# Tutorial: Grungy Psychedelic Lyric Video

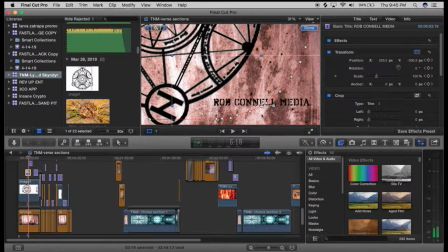you can see how it's going to move along these keyframes that are set.
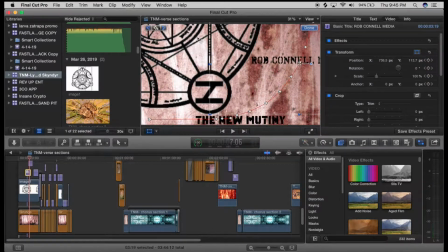And it gives the effect as it's sort of like part of the clockwork of the main logo.
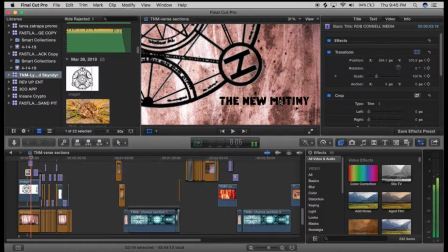And you just sort of repeat that process for your other titles as well. So
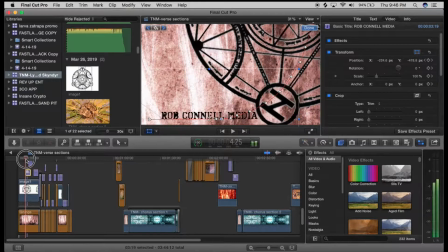that's pretty basic to set up. Again, what you would do is start at your first point that you wanted to go.
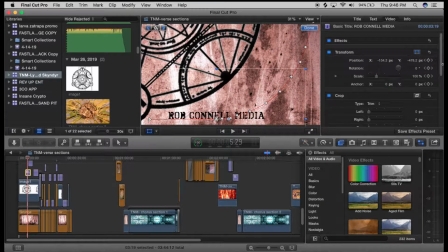And there you would, on your transform section, you would set a keyframe on position. You would click, and that's going to give you your first keyframe.
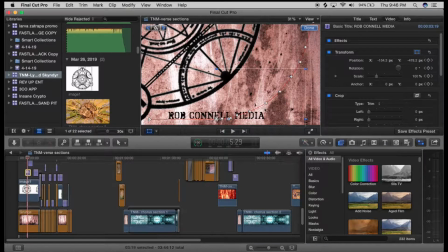And with Final Cut, that's pretty much going to it's going to record any change that you make after that fact. And especially if you go to the ending of your event here, where the title ends, and you set a keyframe there,
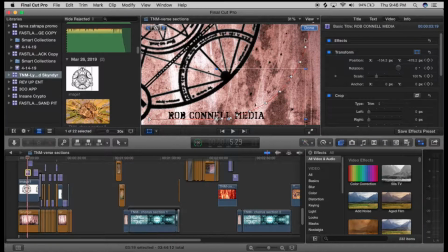Final Cut is then going to sort of fill in each change that you make based on the frame that you're on. So as you inch forward in the frames
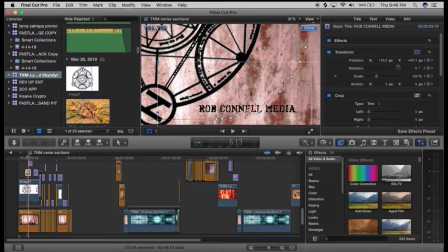and scrub forward and make changes, Final Cut automatically creates a keyframe at that section.
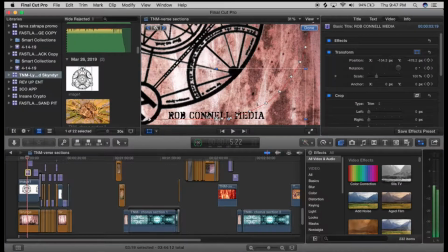It's a really easy and just quick, no-nonsense way to just create motion
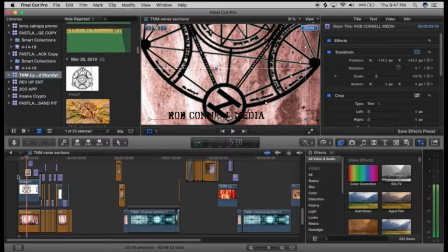within the elements of your video. Okay.
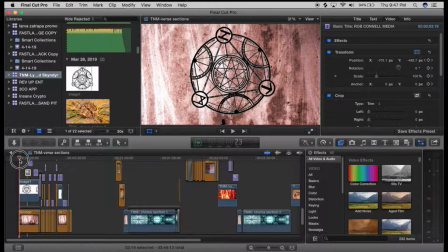As far as the spinning, the only change I had to make there was, if you see here, there's an anchor point at the center. This was actually a little bit off center of the image whenever I first imported it.
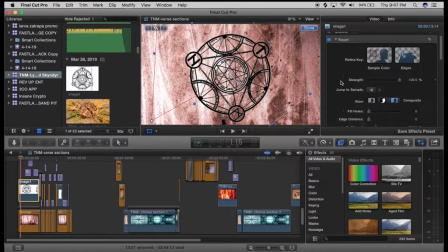So what I was able to do is go to the transform section. And if you see right here in the transform section, I actually offset the anchor point. And I offset it by 1 pixel on the x-axis and 19 pixels on the y-axis.
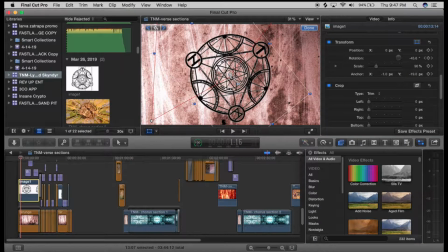And that actually got it centered in the middle of the image. And so whenever I modified the rotation setting here, it actually looked like it was spinning around a perfect center point.
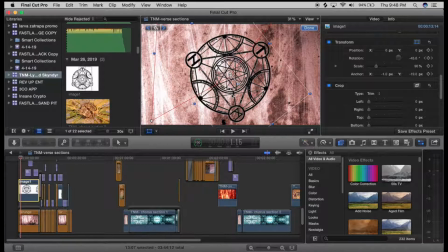Before, it had this wobble. It was like a wobble look, which didn't, work with the effect that I was trying to get.
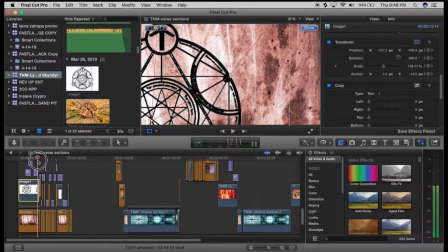Okay. Moving on to sort of the grungy aspect of the video, what I kind of went for was this sort of stenciled spray paint kind of look on the lyrics themselves.
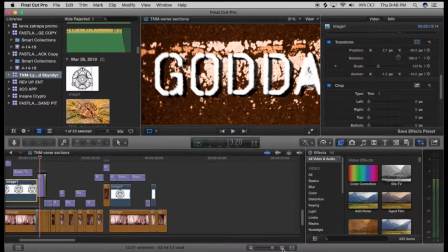And what the elements that I really played with there
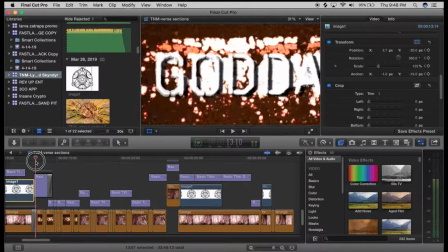was doing a drop shadow to kind of give a little more depth and,
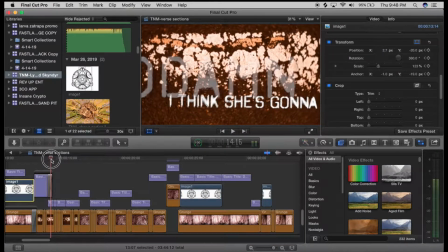again, sort of try to give that 3D feel to some of the lyrics. I didn't do it on all. As you can see right here, this is almost just basically a dry, just a dry representation of that title.
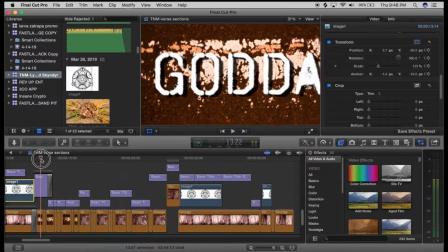Now, what I did do globally was added what's called earthquake. And if you go under your effects, you go under all audio and video, and you can type in earthquake.
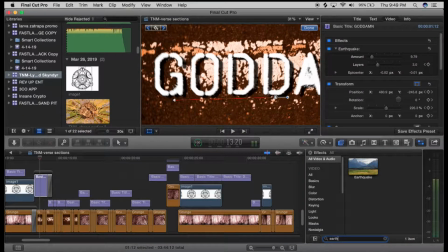If you're using another editor like Premiere or something like that, you probably have something similar. All of the effects that I use in this video are very stock native effects and tools to Final Cut.
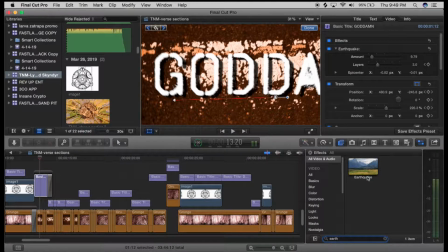So in other words, this tutorial is based on the idea that I'm not using anything like I've purchased as far as like effects and things like that. What I do have is assets, a few assets that I purchased off of Video Hive, and we'll get into those later.
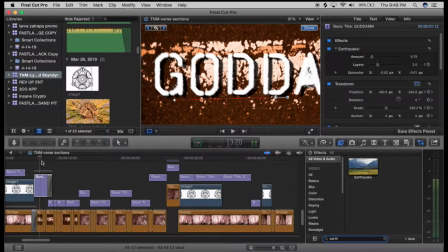So the earthquake effect just adds that kind of nice jiggle.
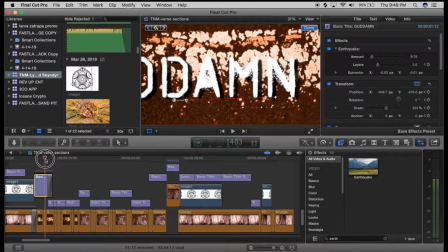I mean, it works nice with this music.